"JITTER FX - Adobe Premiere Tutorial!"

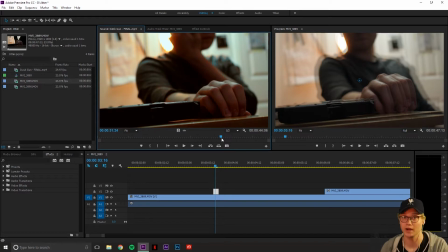[4:08]
So I don't think just dropping it anywhere in the clip is great, but if you pick a specific point to go ahead and do that, that is awesome. And it looks really good. And let's pick another one and do something a little different.
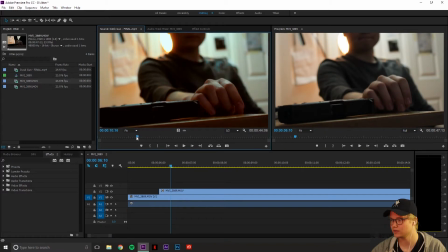[4:21]
So one of the things that I think looks really good is, let's play through here. I think it looks really good when it gets bigger and moves, and there's a little more of an energy to it in specific points.
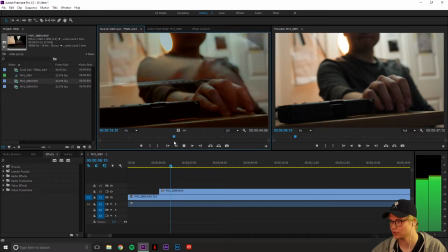[4:34]
So we'll find one here, right there.
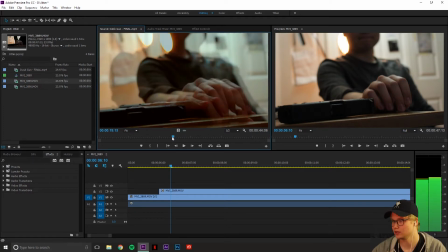[4:37]
It does one, it's much bigger, the opacity's dropped again, but then right after it does another. And, you know, if you move the clip that's on top, I think that's when it looks really good. So it, you know, it kind of pops at you and then moves.
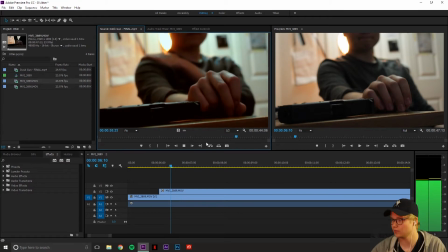[4:55]
So, or I just played one right there, it goes boom, boom. So even things like that, and that all it is the exact same thing I just did, except you duplicate that again and you add a second one right after it.
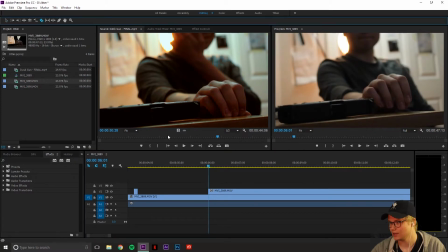[5:08]
So let's try that one where it's a pop and then a second pop right on top of it. So let's do that, cut that, move this clip back, and then we're gonna go right here with this clip,
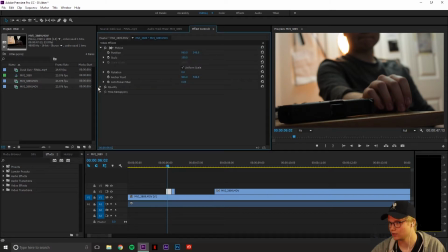[5:21]
effects, motion, and we are going to half opacity. Nope, that's not right. 50. Okay. And then we're going to do scale, and it's going to be just a little bigger.
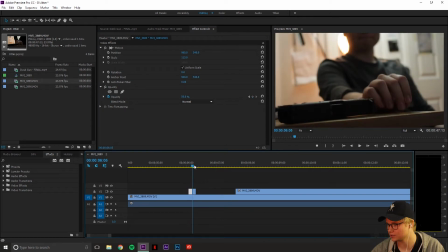[5:40]
And then the one right after it is going to be even bigger than that last one. Opacity 50. And then scale even a little bigger. So it'll be,
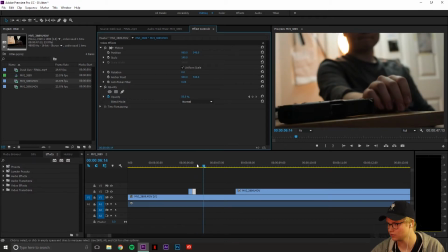[5:58]
let's make it just a bit bigger, just so it's noticeable. Right there. It's really quick, and like I said, this jitter effect is, it's always super quick and subtle, but it always looks really cool.
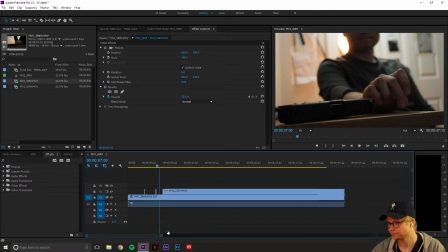[6:10]
So boom, boom. And it's really fast. Now what we're gonna do is I'm gonna delete all of this, and I'm gonna bring in the other clip that I had,
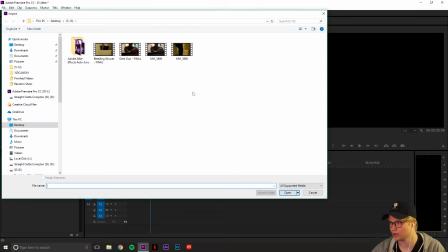[6:18]
the shower one, where I was in the shower with a suit on, bleeding.
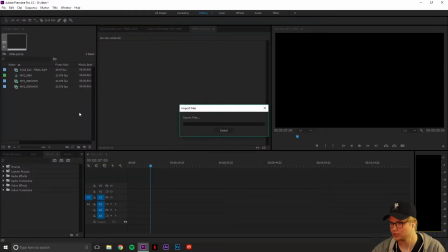[6:25]
I'm gonna bring in the finished and the raw footage.
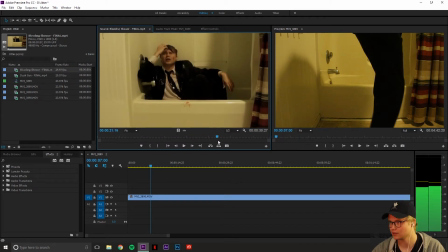[6:29]
Now I'm gonna scrub through for a specific effect that I did that is a little more complicated.
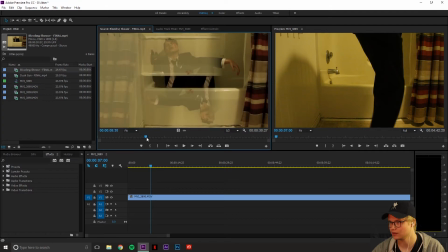[6:37]
It's not hard, it just takes a little more time. Right there. So it's the same thing, just mirrored and flipped upside down. So for this one, again, what you wanna do, let's scrub to a point in the clip.
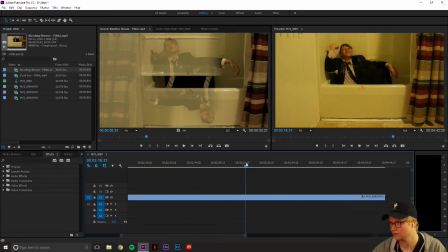[6:52]
Let's pick a point that's important. Reach over, shut the water off. So boom. So let's do it right there. So then again, as always, you want to take the same clip,
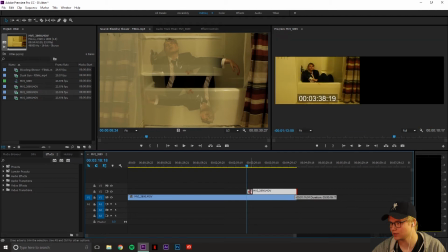[7:03]
line it up, and cut down to the very specific and very small section that you want to have the jitter for.
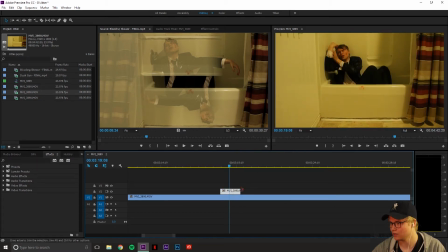[7:12]
Zoom in right here. There we go. So now we're going to go ahead and half opacity.
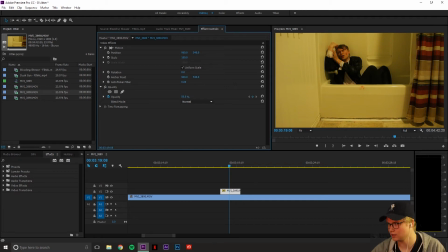[7:22]
50 and scale it up just a bit, and rotation is what we want.
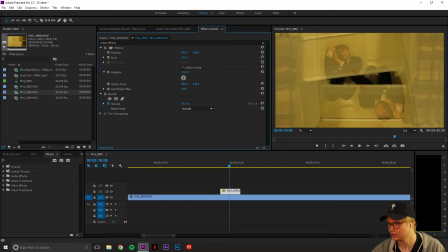[7:31]
We're going to drop it down 180 right there. And you know, let's see, right here, there's not,
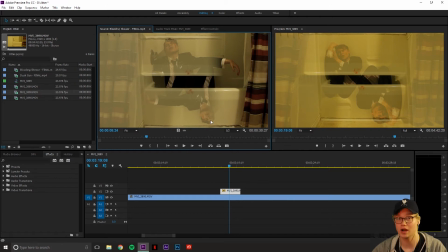[7:42]
this looks a little better, I think, because the opacity is dropped on the bottom one, and also the curtains aren't as pronounced.
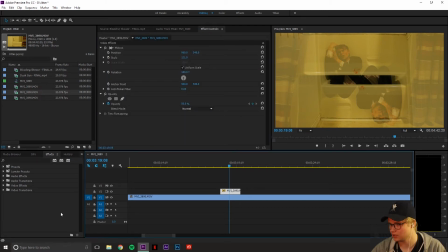[7:48]
So what you can do for that is actually come over here, and we're gonna go into the effects, and we're gonna search crop. We're gonna drop that on the top clip, and we're gonna crop it a little bit.
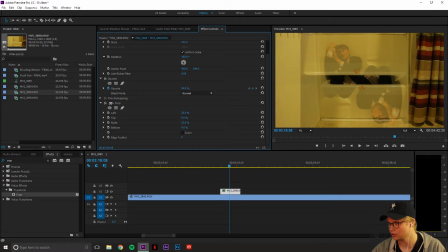[8:01]
We're gonna go here, we're gonna go here, and that looks pretty bad. Like right there, that line is really distracting. So what you can do is edge feather, bump it up.